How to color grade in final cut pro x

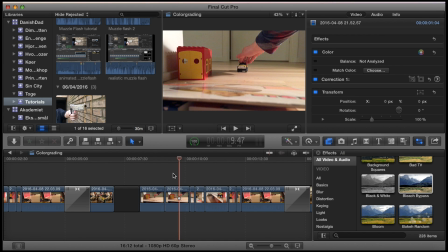0s
Welcome to this tutorial about how to color grade in Final Cut Pro 10. I will demonstrate two basic ways of color grading.
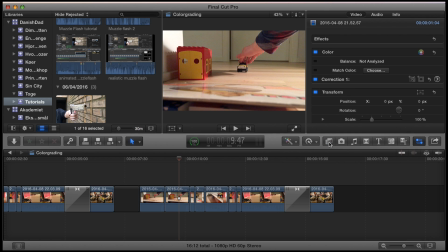7s
The first one is simply going into your effects library over here, choosing an effect that you like, for instance this one, and just dragging it atop the clip.
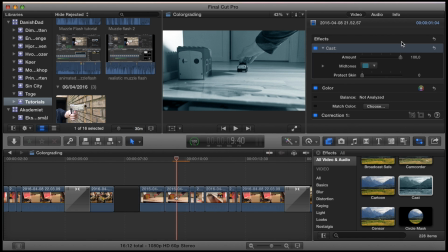18s
You can then set the amount of the effect. That's the easy way. You can also go into your color section and into correction.
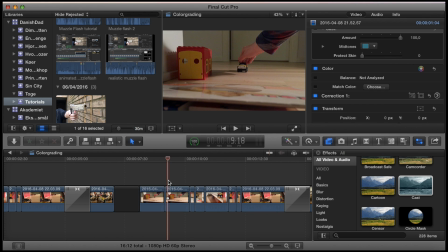31s
Now we want to make this little movie look a bit more dramatic than the original color grading allows.
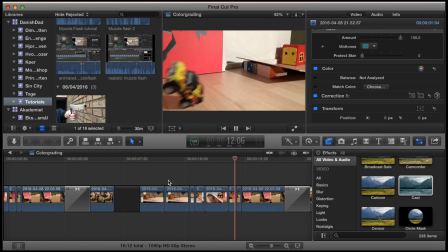40s
Looks like this. It's a truck jumping and having an accident.
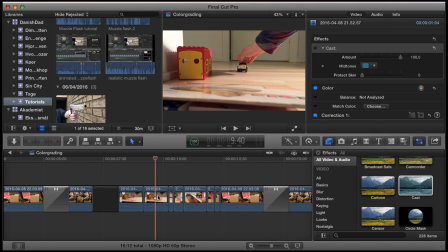47s
So what we want to do is go into the color correction, and under color I want it to have a bit of a more greenish cast, so we'll drag this one over here like this,
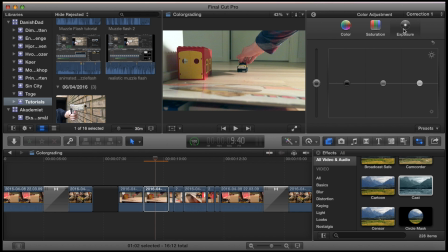64s
and under exposure we need to make the shadows heavier, so this one we drag down a bit, and also this one like this, a bit more like this, and we still need some light,
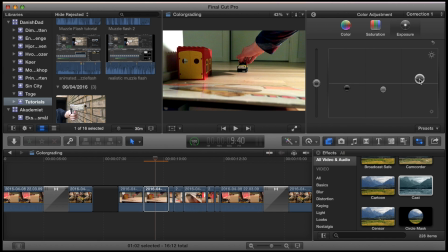81s
so we'll drag this one up a bit like this. Now you've only graded one of the clips on your timeline. It now looks like this compared to the original, which looks like this. I think this one is more dramatic.
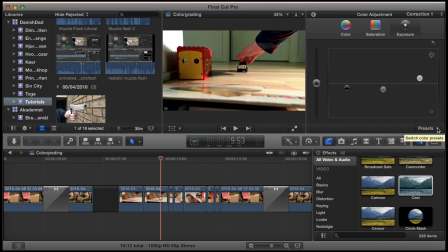98s
So what we need to do now in order to easily grade the rest of the movie is save this setting. We do that by going in here, calling it something, maybe truck, and then we just move on to the next clip
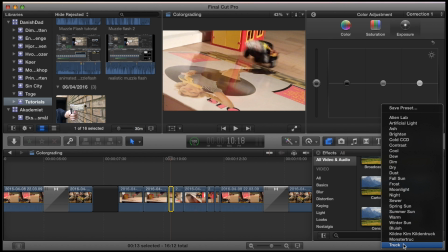114s
and saying that we need to use the grading truck like that.
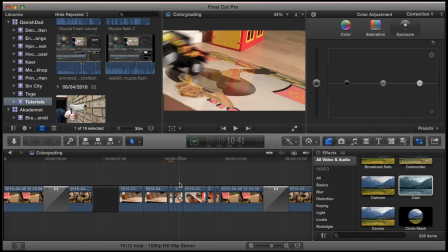119s
We do that with all the clips.
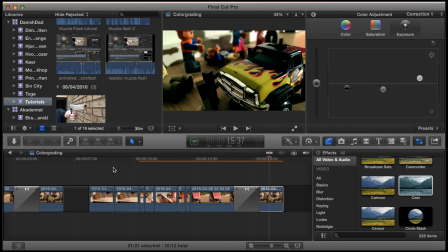125s
Okay, let's render it and see how it looks compared to the original.
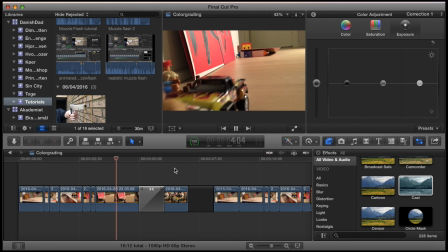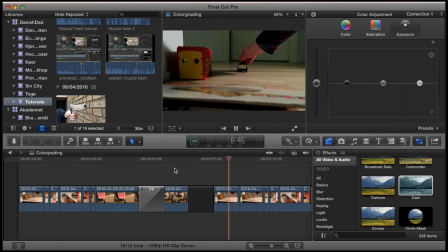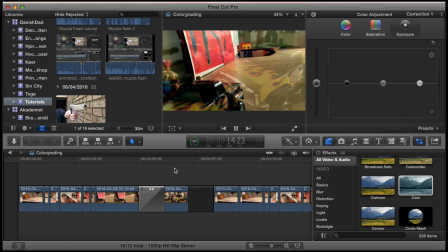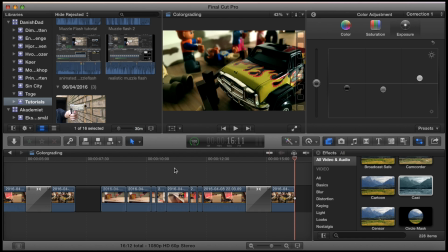152s
Okay, that's it.
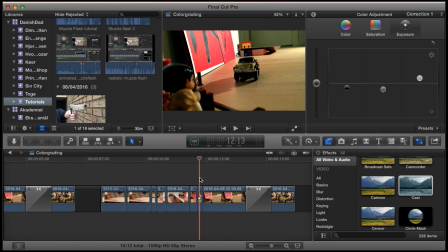154s
It's not that the difference is that big, but I think that our graded version has a little bit more drama to it,
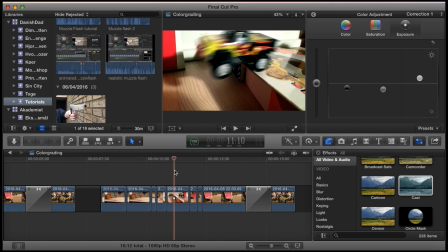162s
and that's basically what color grading is about, letting your images create a certain feeling in the viewer.
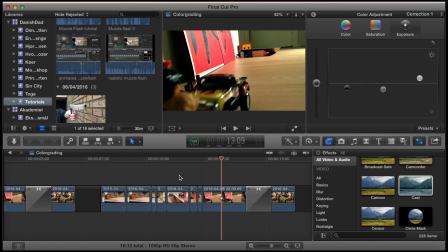170s
Grading manually the way we've done in this tutorial is often more complicated than just choosing a predefined filter, but if you have the patience to play around with the settings, the result will often be more satisfying in the end.